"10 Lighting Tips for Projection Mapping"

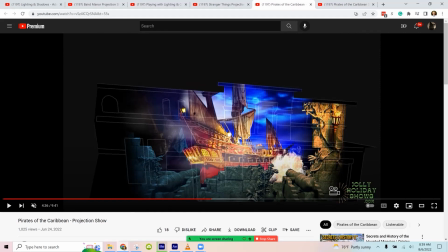(16:41)
Then after that, the tip number 10 is just to get creative, to think of fun things that you can do with the lighting.
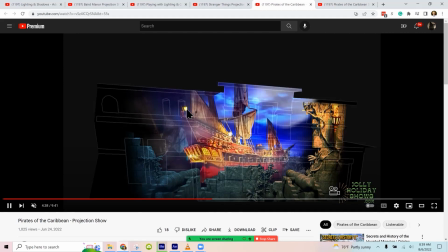(16:52)
Some of it could just be flickers on the lights. So I've got subtle flickering on these lanterns that are on this scene.
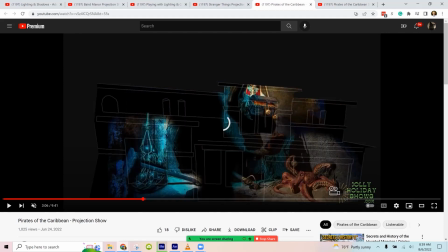(17:01)
We have the treasure scene.
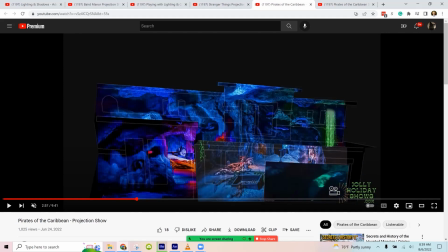(17:06)
In here somewhere, I had the light from the gold flickering.
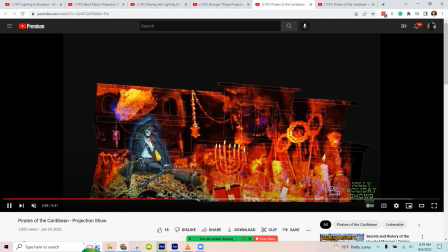(17:12)
Kind of want to make it look a little bit better, but that was the intent, is getting some shimmering here from the gold.
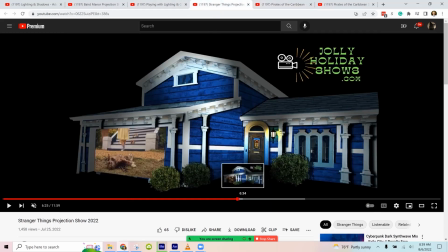(17:25)
Oh yeah, I remember what it was now. In the Krill house, there's some fun lighting in the Krill house scene. When it flickers on this scene, then we have the light flickering along with it.
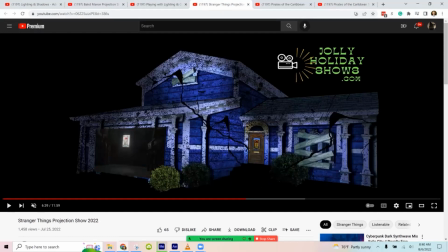(17:40)
And then at this moment, you kind of watch how, as the house gets switched to the old version, the present day version, you've got some light streaming in from this window. And so I did a little effort to try to make that the same. And when they break the glass is when the light shows up here on the porch, just like it does in the video.
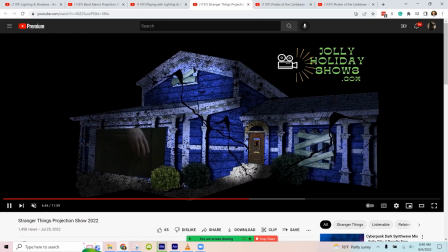(18:00)
And then when the door opens, then that light expands like it would in real life to let more light in.
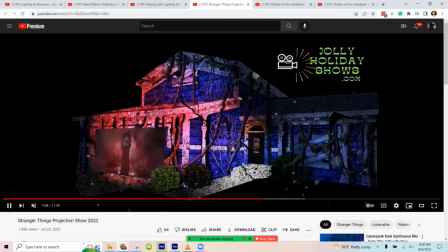(18:11)
And then at this part, when it's going to the upside down, I'm using a red flashing light mirroring this video.
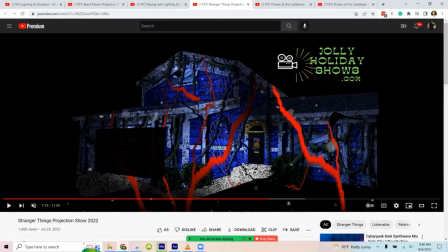(18:23)
Cool. So hopefully that gives you some ideas. The top 10 things again: think augmented reality, not projection screen. Look for textures to cheat. That will give the illusion of 3D and good lighting. Use shadows to your advantage.
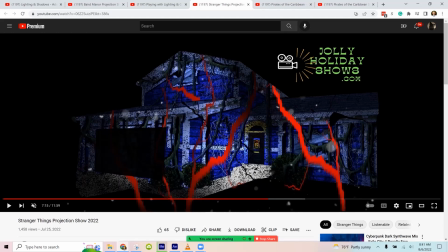(18:40)
Basic lighting is going to be better. It's going to, even just a little bit of lighting is going to make a big difference.
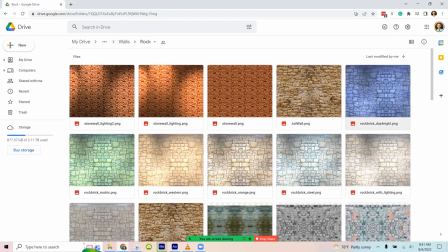(18:47)
As a side note, in our Patreon folder, we'll provide some of those in case you're using something like Luxido and you can't add the lighting. Then we have a flat version, but we also have lighted versions. It's basic lighting.
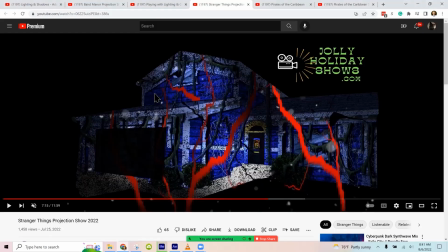(18:59)
Number 5 was think about what the light would do in real life and try to match that, but have it be through theatrical real life. Have the lights from the side, have cool colors. And so that's tip number 6 too, is having good colors, being creative with the colors, because that's going to help make things pop.
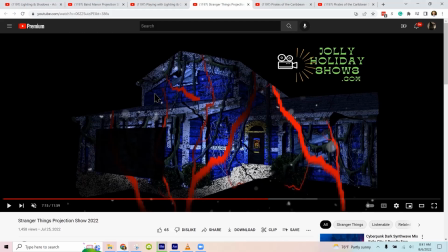(19:18)
Same thing with number 7, contrast. Contrast is going to make it more obvious for people that are looking at it from a distance. And that leads to tip number 8, that with all those things, with the colors and the contrast and matching real light, you can help draw attention to where you want people to focus on for different parts of your show.
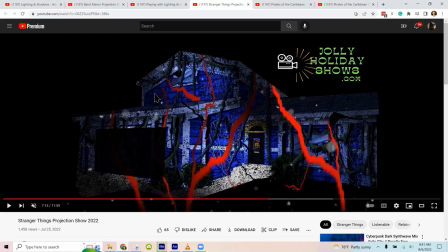(19:34)
Tip number 9 was layers, to build your shows in layers with less detailed, more muted in the background. And then as you come in the foreground, it becomes brighter and more clear. And then just have fun.
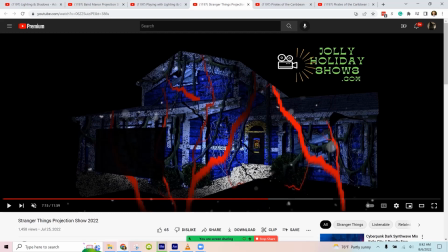(19:48)
It's a busy time of year, but it's fun with lots of creative ideas going around as we're building our shows for Halloween and Christmas this year. So I hope that was helpful. And I do have the other video out there on how to do this in After Effects. If
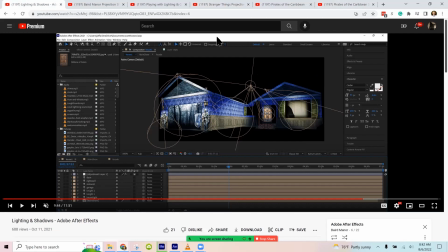(20:04)
we want to do kind of a part two of that one and show how did some of the specific lighting effects in these shows,
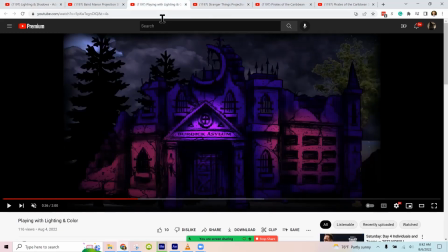(20:10)
then just let me know.